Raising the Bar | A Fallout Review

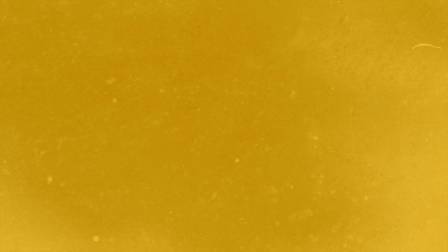When I was a teenager, I was really into Doctor Who.
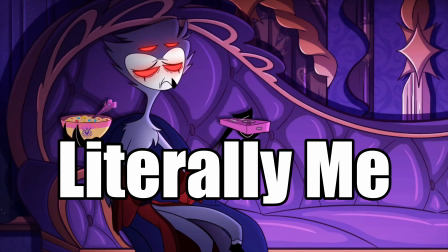No, wait, where are you going? The reason I mention this is to let you know a bit about the type of person I am.
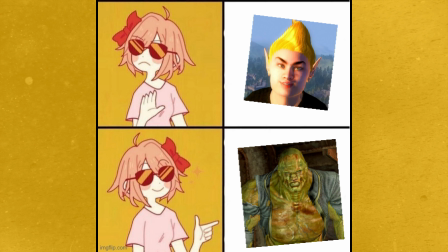I was always more into sci-fi than I was fantasy, and I usually wound up super obsessed with something when I got into it.
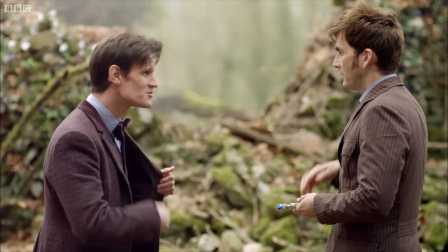Case in point. So when I got into Doctor Who, I made an effort to learn everything there was to know about the franchise,
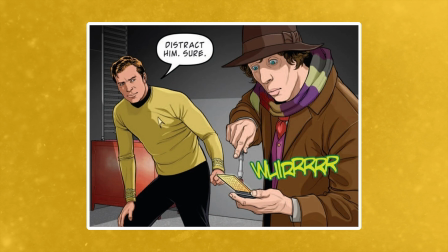regardless of how strongly that something actually fit into canon. This held true for other franchises as well.
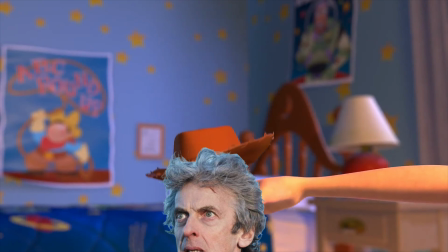You see, I dropped Doctor Who at some point, growing tired with the formula and clearly moved on to more
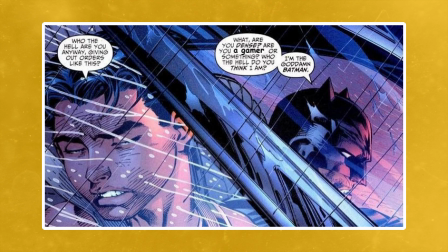Batman-centric pastures, but there's another franchise that's more, well,
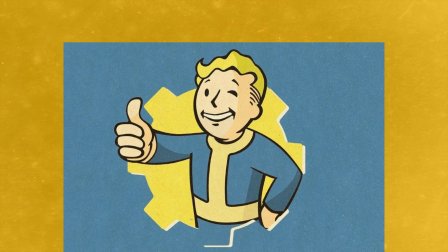complicated for me. Really, really complicated.
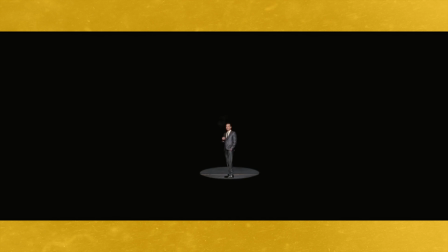I'll circle back to why I bring this up later, but with the new Amazon series having just been released,
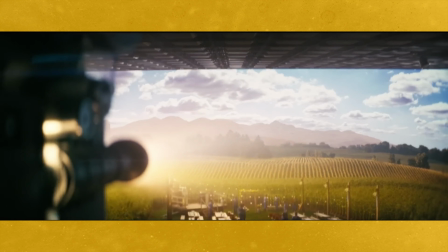I wanted to share my unique experience with the franchise while also taking a deep dive into the new show.
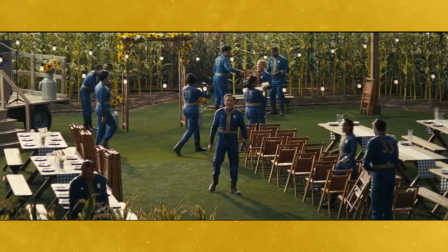Had to make a video on something up to date eventually, right?
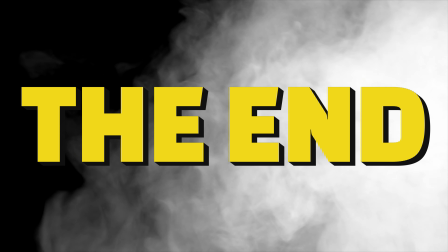Country roads, take me home to the bay.
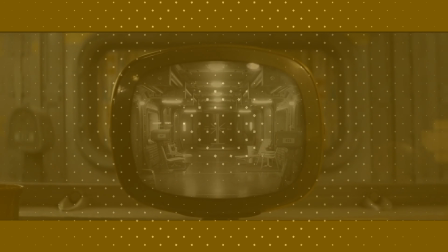Straight off the bat, I'm conflicted on how to approach this show.
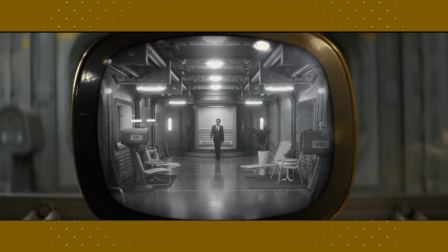On the one hand, I'm trying to put myself in the shoes of someone totally unfamiliar with the Fallout franchise,
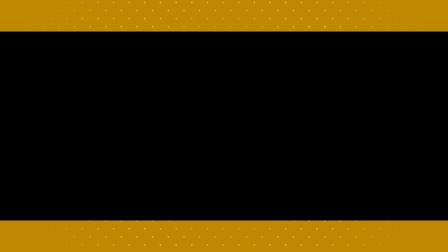wondering how much of the content works without any foreknowledge.
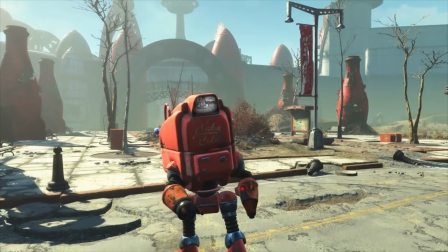On the other hand, I'm a viewer with a collective 995 hours between Fallout 3, 4, and New Vegas.
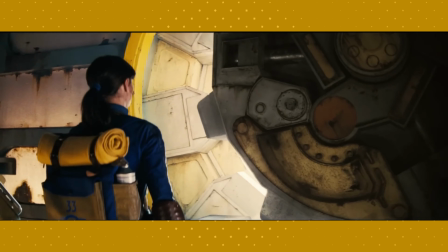It's kinda hard to set all that aside and be purely objective, but I'm still gonna try,
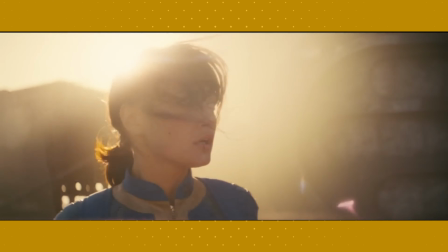even if my brain gets all tingly from recognizing game objects in the background.
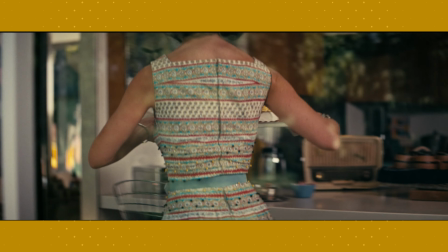So, the startup is good. We're introduced to the world and the people.
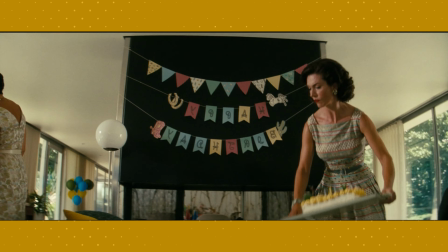It's a feet-first approach, and I think it works pretty well. Oh hey, it's Walton Goggins!
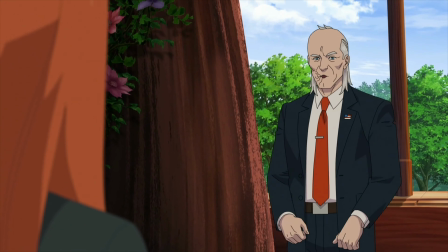Cecil from Invincible! Who's he playing this? Oh.
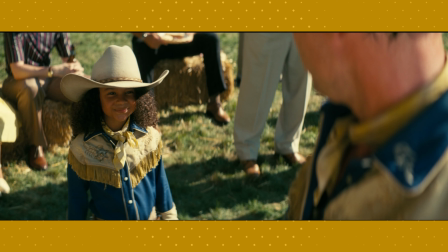Oh no. But let's dissect the opening scene a little.
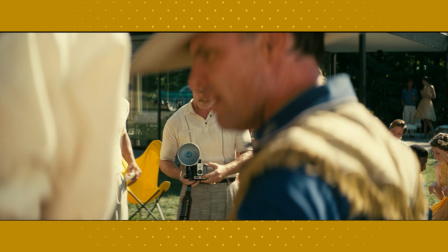I feel like I could dedicate a whole video just to this part of the episode, but I'll try and just summarize.
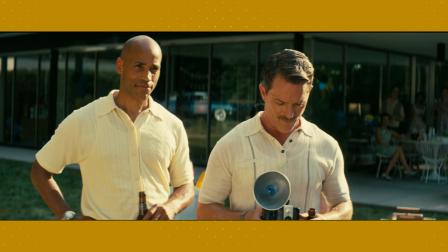The dialogue is reasonably expository, but it's never in a way that feels wooden or disingenuous.
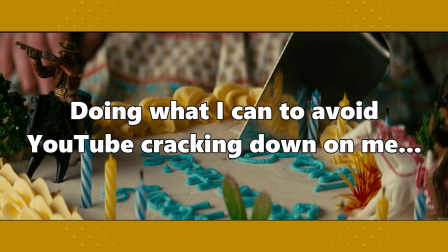We get a bit on the news where the weatherman starts to lose it, which demonstrates how high tensions must be getting with the threat of war looming overhead.
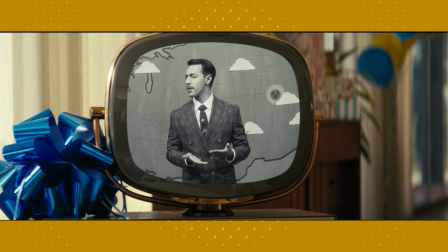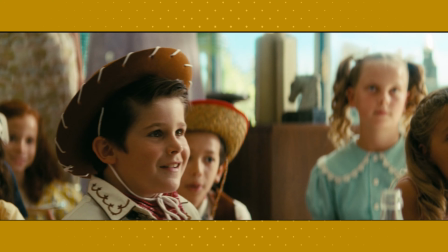And it's interesting to see people witnessing things like that, and just pushing it to the back of their minds,
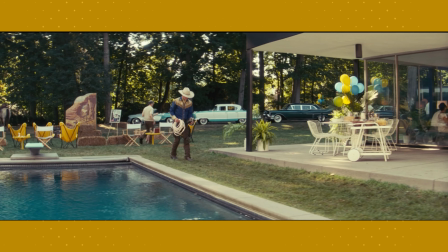acting like everything's fine, when clearly society is on the brink of collapsing in on itself like a dying star.
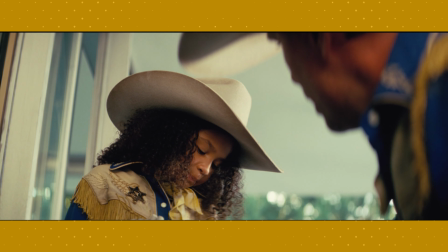It's a stark contrast, seeing the veneer of an idyllic,
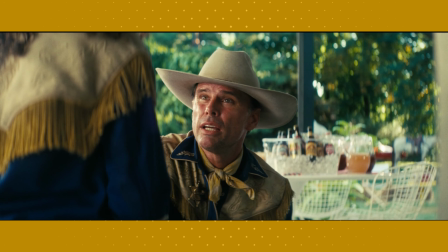almost utopian society that exists before the nuclear catastrophe, and the grim reality that follows.
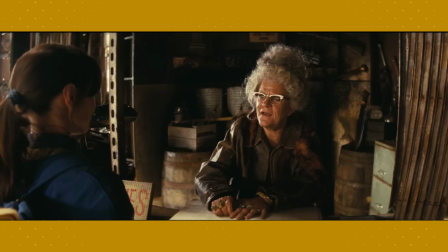This juxtaposition is not only visually striking, but also philosophically rich,
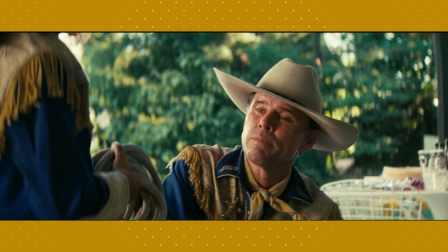highlighting humanity's penchant for self-destruction despite whatever technological advancements we make to better ourselves.
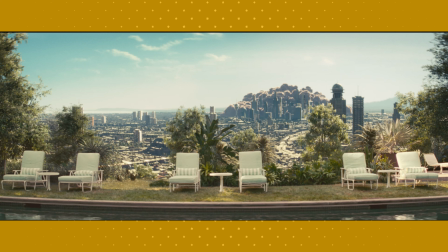Then we get the bomb.
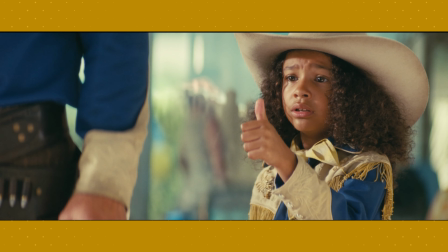Time kind of slows down, almost showing a flash freeze of the last moments of humanity as we know it.
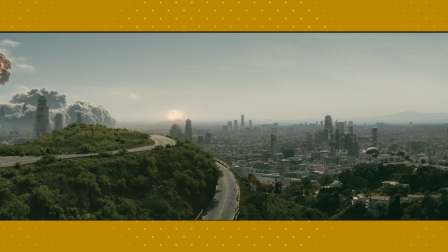Goggins tosses his daughter on his horse, riding like hell, and cut.
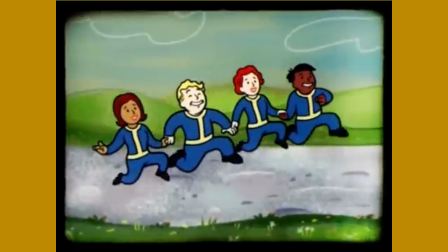I'm so freaking on board, you have no idea.
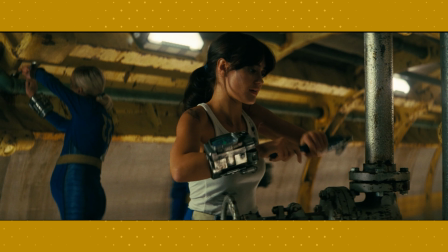So, after the world falls apart, we're introduced to one of three main characters, Lucy.
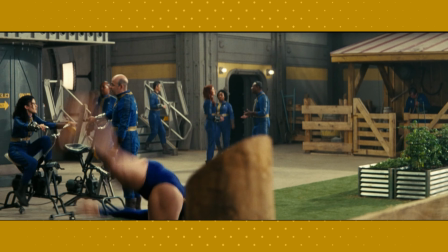She's a vault dweller, and the most cookie-cutter, good-girl vault dweller you can be.